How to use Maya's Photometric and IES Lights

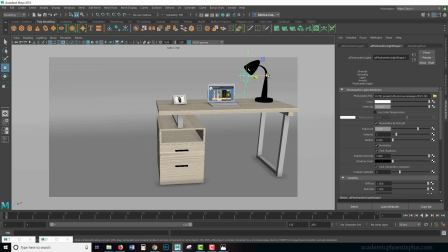243s
It's really important to test out and see how these lights work on our scene so that we can make, you know, informed decisions. So let's scoot this over, press play.
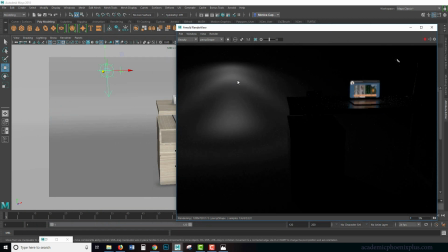255s
And now we have this really cool effect. I press this a little closer to the wall. There we go. The closer I get to the wall, the stronger the effect is. So this is a really fantastic way of starting to light your environment in a way that's realistic.
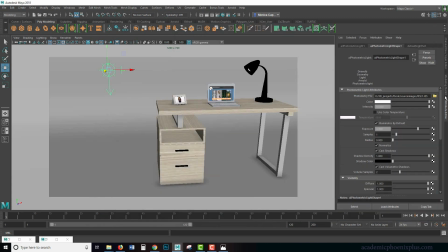273s
Let's take a look at a couple more. I'm gonna go ahead and press stop. And let's try number 2.
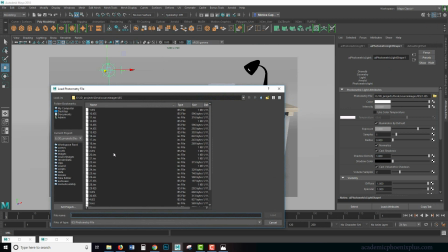278s
Where'd it go? There it is.
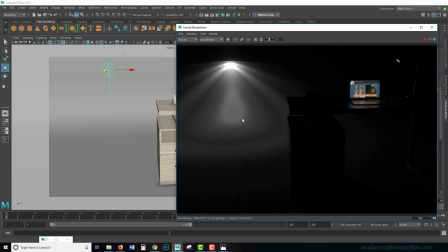283s
All right, so this one's a little stronger on the outskirts. It still has a little base in the center, but it's still pretty neat.
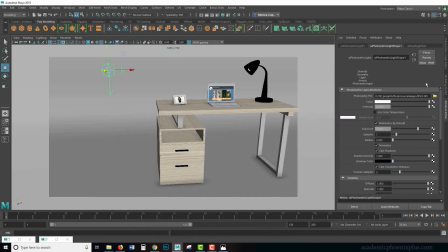289s
Let's take a look at number 4. If I can find it, there it is.
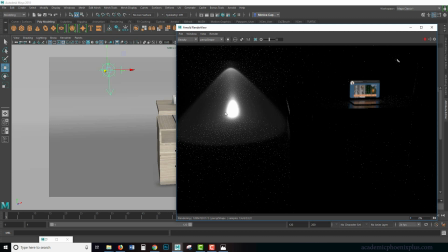296s
So this one's really neat because it's got this cone, but it's got this really hot center at the in well, at the center. So it gives you a really cool effect. Number nine's really interesting too.
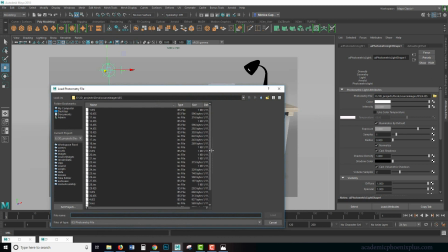307s
I'm trying to find like different ones so that we can see the difference.
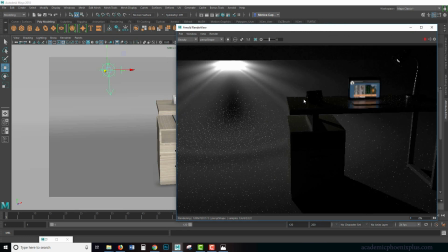315s
Wow, that one's wild. This would be really nice for the ones that are on the ceiling. Now, you can do some research and find out what light source. So, for example, if you have a specific bulb, there are resources out there that will make a connection between, okay, this light bulb emits this type of pattern.
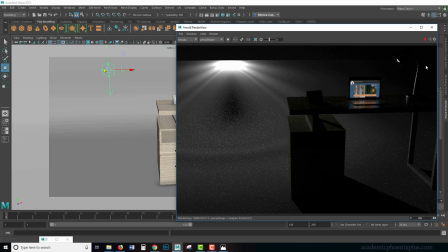330s
It's up to you if you want to follow that. I personally just like the artistic way of doing things, which is just kind of if it looks good, I'll choose it. Otherwise, if you want to be more like, if you're a little bit more in the detail oriented, it has to look exactly right, then I would recommend that you do a little research and on IES lights.
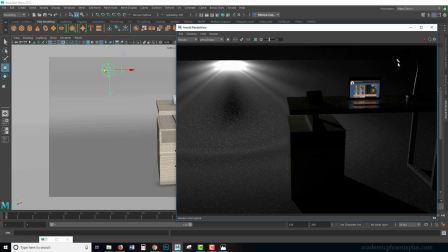347s
I want to use an IES light on this lamp. Let's try 14.
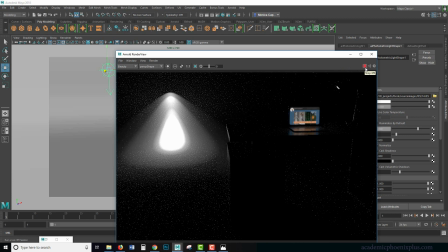355s
That might be a little power, might be a little strong, but you know, we'll play around with it. All right, so I have this bulb.
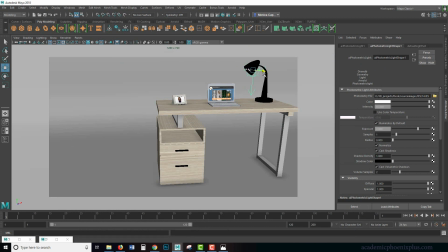361s
This light source. I'm gonna go ahead and bring it in close to my lamp. I'm gonna snap it, V middle mouse and snap. I'm gonna go ahead and rotate it. Probably want to be just outside of that bulb.
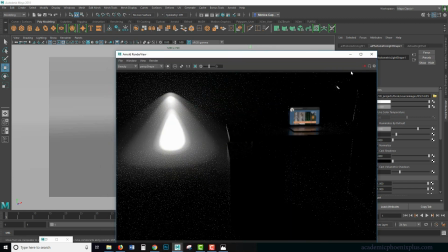375s
And let's see the effect. It's probably going to be too strong. Yep.
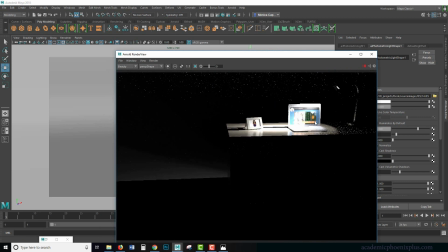380s
But it really emphasizes the area that I want the viewer to look at, which is the screen.
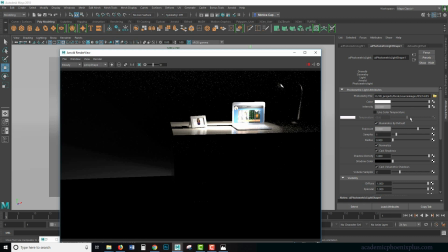386s
So let's go ahead and decrease the exposure of this light source. Maybe if I decrease, let's see, exposure to 1. And I'm going to warm it up a little bit. It is supposed to be a bulb, and bulbs are a little bit warm. So I'm going to scroll down right here. Use color temperature.
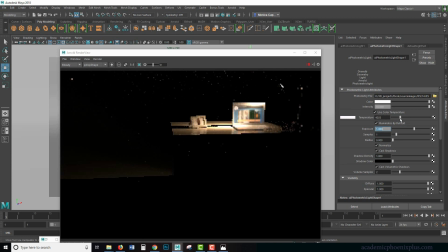405s
I'm gonna just kind of warm it up a little bit by decreasing the temperature. That's how it works in Kelvin. And but for us, yellows means warm, so we're gonna go ahead and do that. Just kind of warm it up a little bit. And still think it's a little strong.
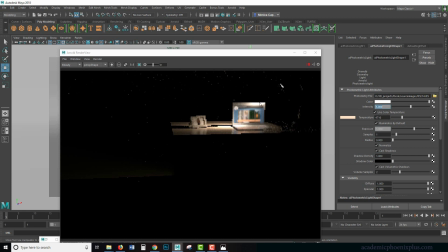425s
Let me decrease this to a 5. So now I'm getting some really nice effects.
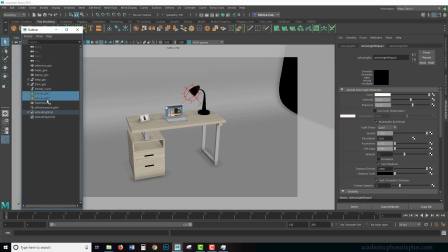430s
All right, let's bring back all of the other lights. Shift H to unhide, and let's see what we have.
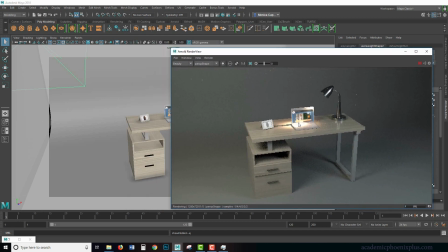438s
There it is. I'm gonna just move this just a little bit.
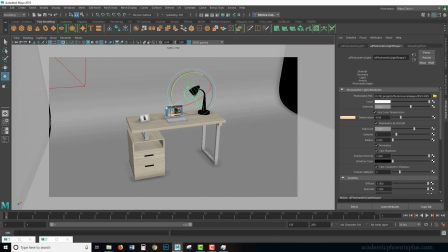445s
Rotate it just a little bit this way so I can kind of focus more on the picture.
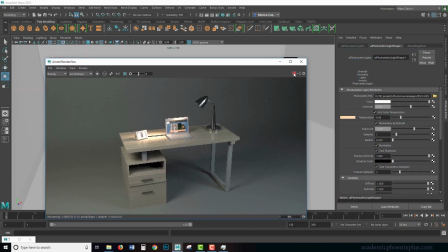452s
Still feel it's a little strong, so let's go ahead and reduce the intensity just a little bit more. So just by changing your light source from a, let's say, a spotlight to a photometric light,
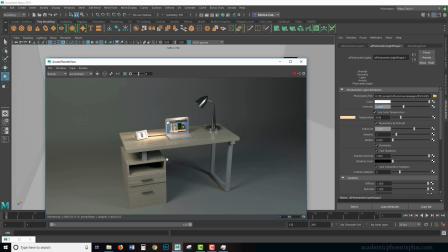470s
you can see the difference in the environment and how it changes. It's very subtle right now, but it starts to look a lot more realistic than with just a regular spotlight. Hopefully that was helpful. Let me show you just one more thing.
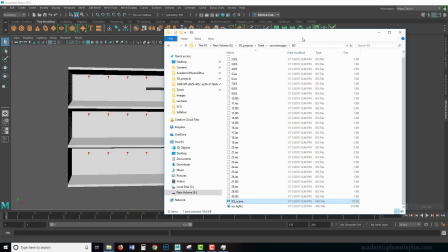485s
So what's really neat about this particular download is that it does come with a Maya file.